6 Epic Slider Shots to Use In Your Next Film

If you're looking for a way to add production value and interest to your films one of the best bits of kit you can have is a slider. For a pretty reasonable price you can add a ton of stable and smooth shots that progress your story.
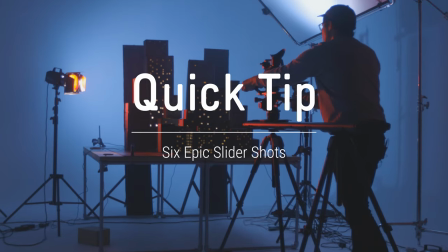So today we're gonna show you six epic slider shots to use in your next video. So these techniques are super versatile and you can use them for practically anything but we need something to shoot so we decided on a cardboard miniature city inspired by Blade Runner and the OG Star Wars.
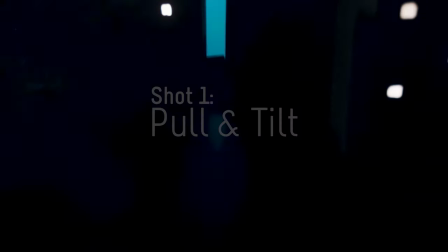So our first shot is going to be a low pull and tilt.
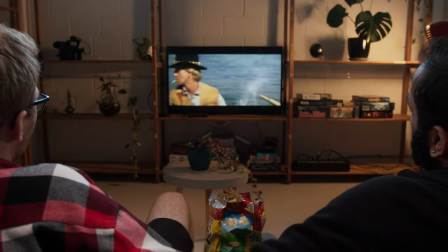It's used in a whole lot of movies to create feelings of insignificance and can also be used when you're pulling out from a character to show more of a scene and more of their surroundings. For this shot we've set up our city in one long street and we'll run the Magic Carpet Pro down the center. We've mounted the Nitro-Tex 612 on top and both of these together are going to allow us to get a really silky smooth tilt and pull. The flywheel on the Magic Carpet Pro is really helpful for this because it's going to mean that the move is slow and you don't get any jolt because it's providing an even level of resistance. So this is a pretty simple move, you just want to make sure you have the panning axis on the video head locked off and that way you're not going to get any accidental right to left movement,
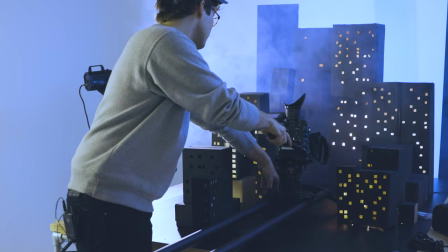you can just focus on the tilt.
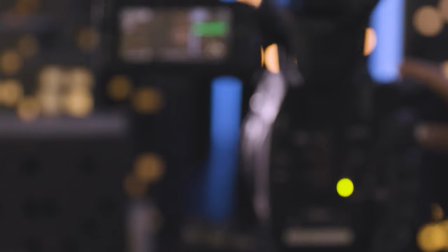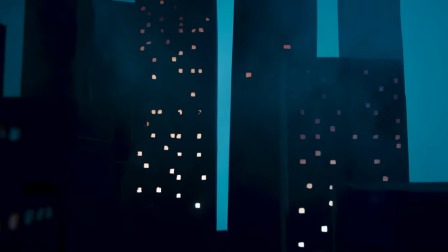So next up we'll be doing an inverted tracking shot, we've taken the slider and the whole setup and mounted it upside down on two light stands.
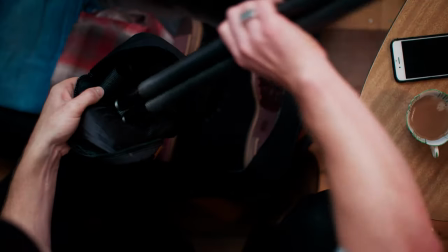Inverted tracking shots are really useful for showing a sense of scale and the topographical layout of an area or surrounding and most commonly they're like drone shots.
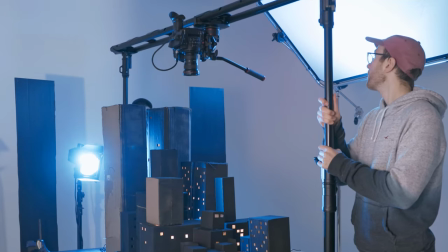This is just on a much smaller scale. So the Magic Carpet Pro makes this really easy to do because it's infinitely extendable so you can extend it beyond the edges of
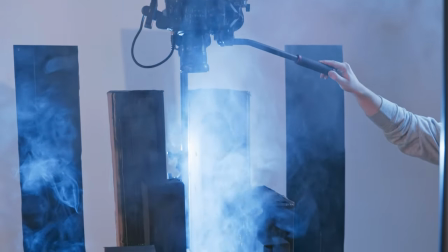the table and then also it's able to be mounted upside down without the need of any additional clamps or anything like that.
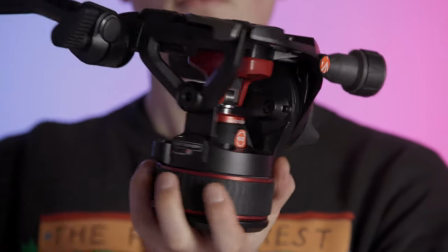So again we're using the NitroTek head. It's really useful because you can get a full 90 degree tilt meaning you can be directly above your subject and get the full bird's eye view. So once we have it all set up it's a really simple move just from one end to the other.
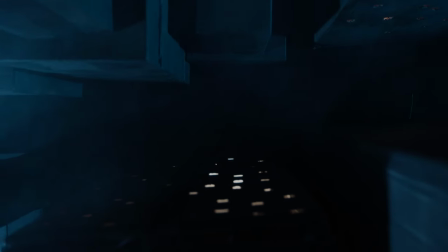Next up we're gonna do a vertical tracking shot. When these are done in films you normally use a jib or a crane but you can actually do it by mounting your slider vertically using a video head. For the actual movement we're using a counterweight so we're gonna bring the camera right to the top of this setup, engage the flywheel and then slowly lower it down letting gravity do all the work. So we're also using the brand new Syrup tilt platform.
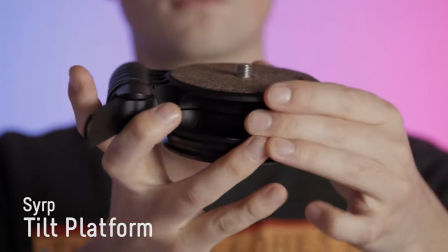It makes it really easy to get a 90 degree shot when you're doing those vertical movements and you can set it actually to any angle depending on how you have your slider. So a vertical tracking shot is really useful when you want to show more in the up down axis.
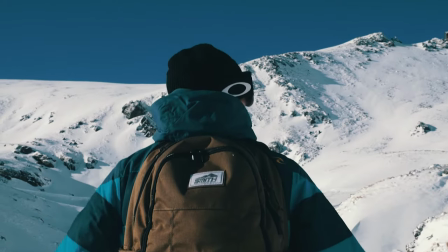They can be used to track up an object or a person and show what's behind them and it has the added bonus of making everything feel really epic.
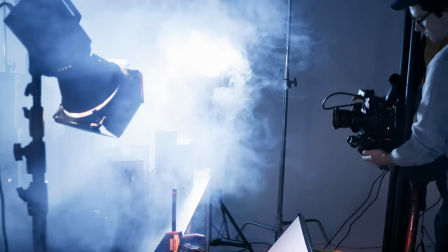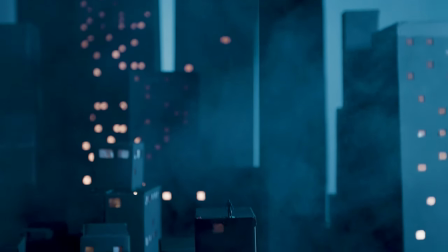So our next slider shot is going to be a tracking pan. Tracking shots are often used to add production value to your video. They create a whole lot of depth between the background and the subject and you can also get some awesome effects by having objects in the foreground whip past.
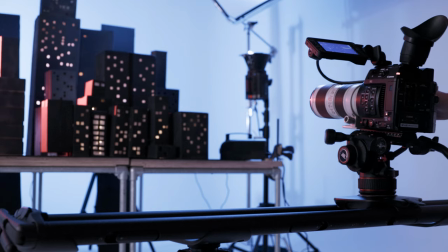It really adds a whole lot of dimensionality to your shot. If you want to take this one step further you can also do a pan as you track. This is going to mean that you can keep your subject in the center of the frame while still creating that depth. So to do this we're going to set up our slider between two tripods.
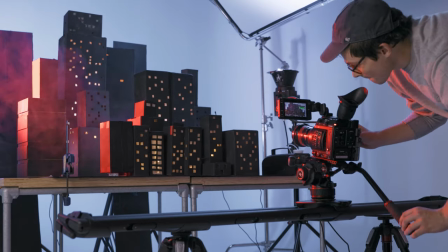This is going to mean that it's a nice stable setup and the camera is going to stay smooth throughout the whole move. If you're having trouble with the panning part you can always increase the drag on your video head. This is going to provide a little bit more resistance and make the whole movement further.
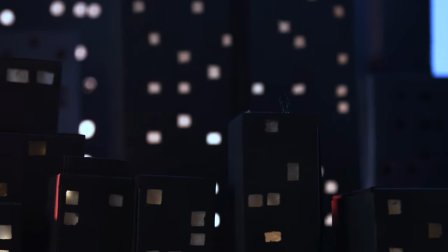Next up we have a dolly zoom. It can be used to invoke feelings of panic or make it feel like the entire world is crushing in around your subject. It's not something you need to use in every video but it's something that's definitely useful to have in your tool belt.